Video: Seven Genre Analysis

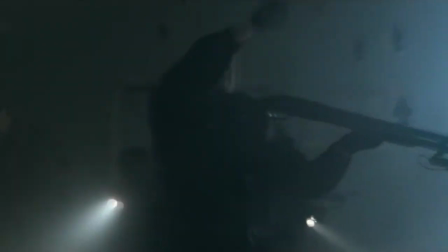Seven is a horror film directed by David Fincher featuring Brad Pitt and Morgan Freeman. In this scene, the rule of thirds is clearly used to create a balanced shot.
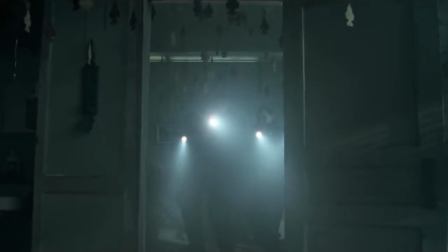It also represents the character's profession as they are in a formation.
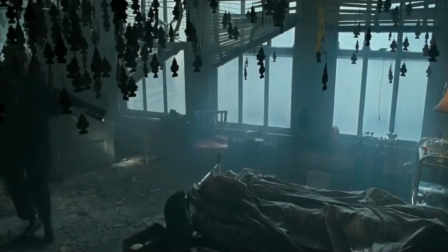The editing keeps to the 180-degree rule, but then breaks it when the subject matter is shown,
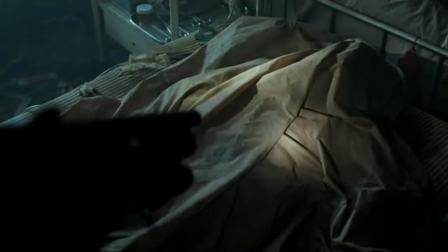but this doesn't confuse the viewer because the location has already been established at the beginning of the scene.
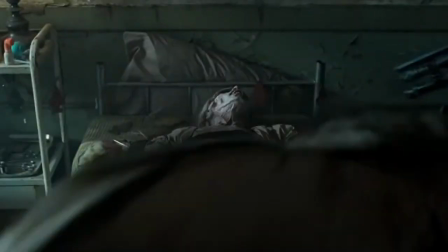But some of these shots are eyeline matches to amplify the horror through the perspective of the characters there.
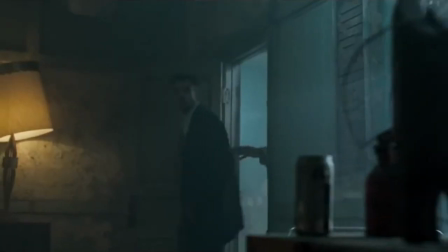Parallel edits are used during this scene between the SWAT team and the
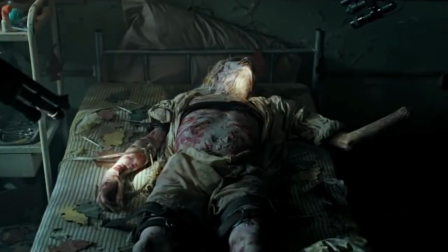detectives to portray the communications between the two about the situation,
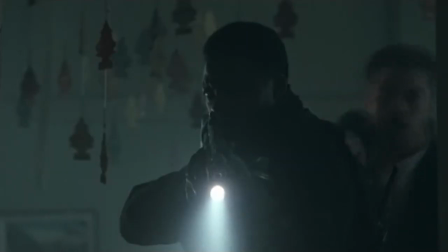and this communication is all diegetic sound, which forms a tense atmosphere and realism.
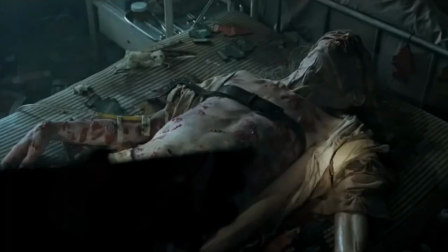The conventions of horror are very noticeable with the use of low-key lighting,
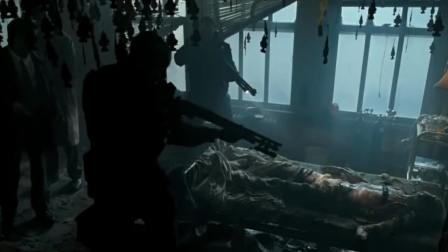which creates more shadows, and the main light sources are at low angles, which makes the scene darker.
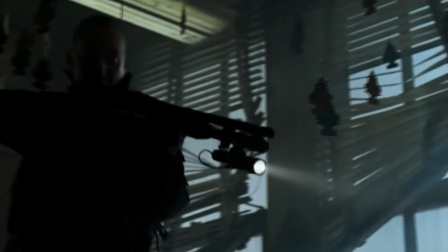The shot sizes don't vary much in this scene, because they want to capture the emotion of the characters to impact the audience,
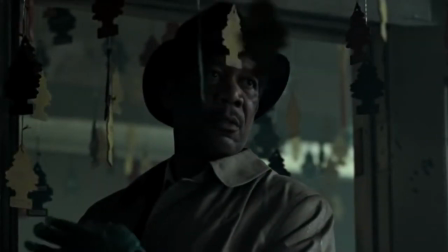so mid-shots and close-ups are used to show the detail in their facial expressions.
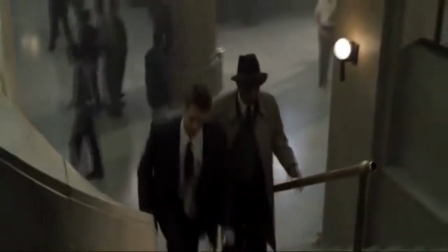The prop theory was developed by Vladimir Prop, and it determines the characters through their attributes and situation.
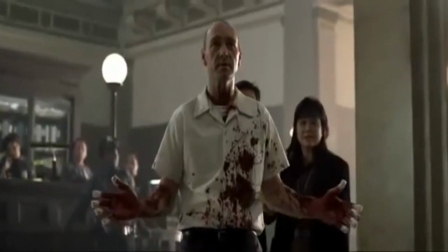In relation to Seven, the villain is the murderer, John Doe, who struggles against the hero.
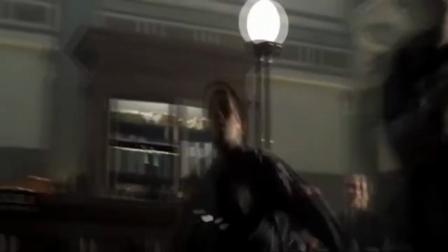The hero is debatable, however, as there are two main antagonists,
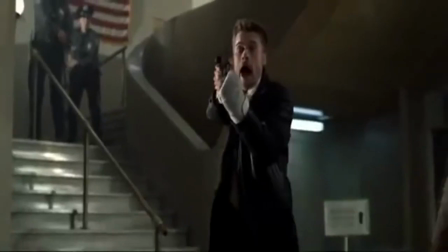so in my opinion the hero is David Mills, because there is slightly more focus devoted to him, and the donor is William Somerset,
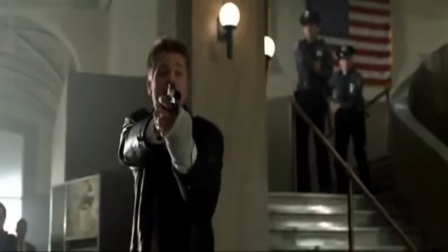who helps the hero. There are more characters within the prop theory, but as Seven doesn't follow typical conventions, the rest don't apply.
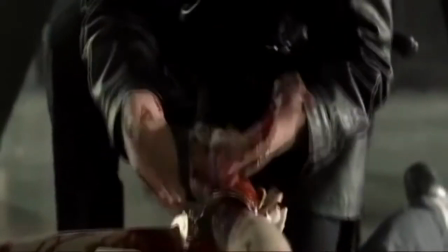This scene is also reflective of good versus bad, which is one element of the Levi-Strauss theory.
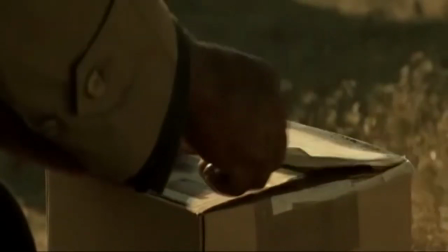Seven has a linear narrative and isn't multi-stranded. The ending is also closed, meaning that the film finishes when the main story has finished,
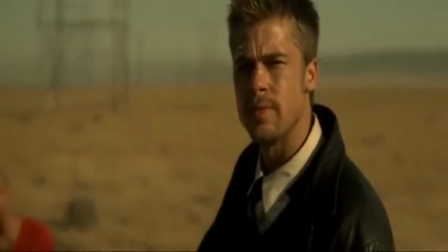which follows Todorov's theory with the equilibrium at the beginning,
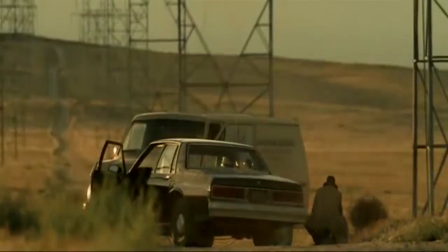followed by disruption, being the murders, and then the disruption is recognized by the detectives,
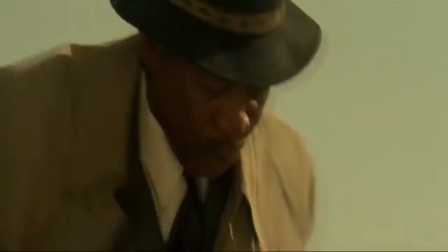repaired, and the equilibrium is restored.
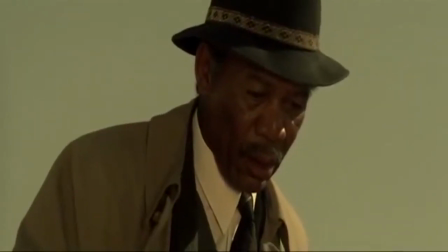So even in dark, dingy crime and horror, there is still a multitude of techniques used to create the genre at hand.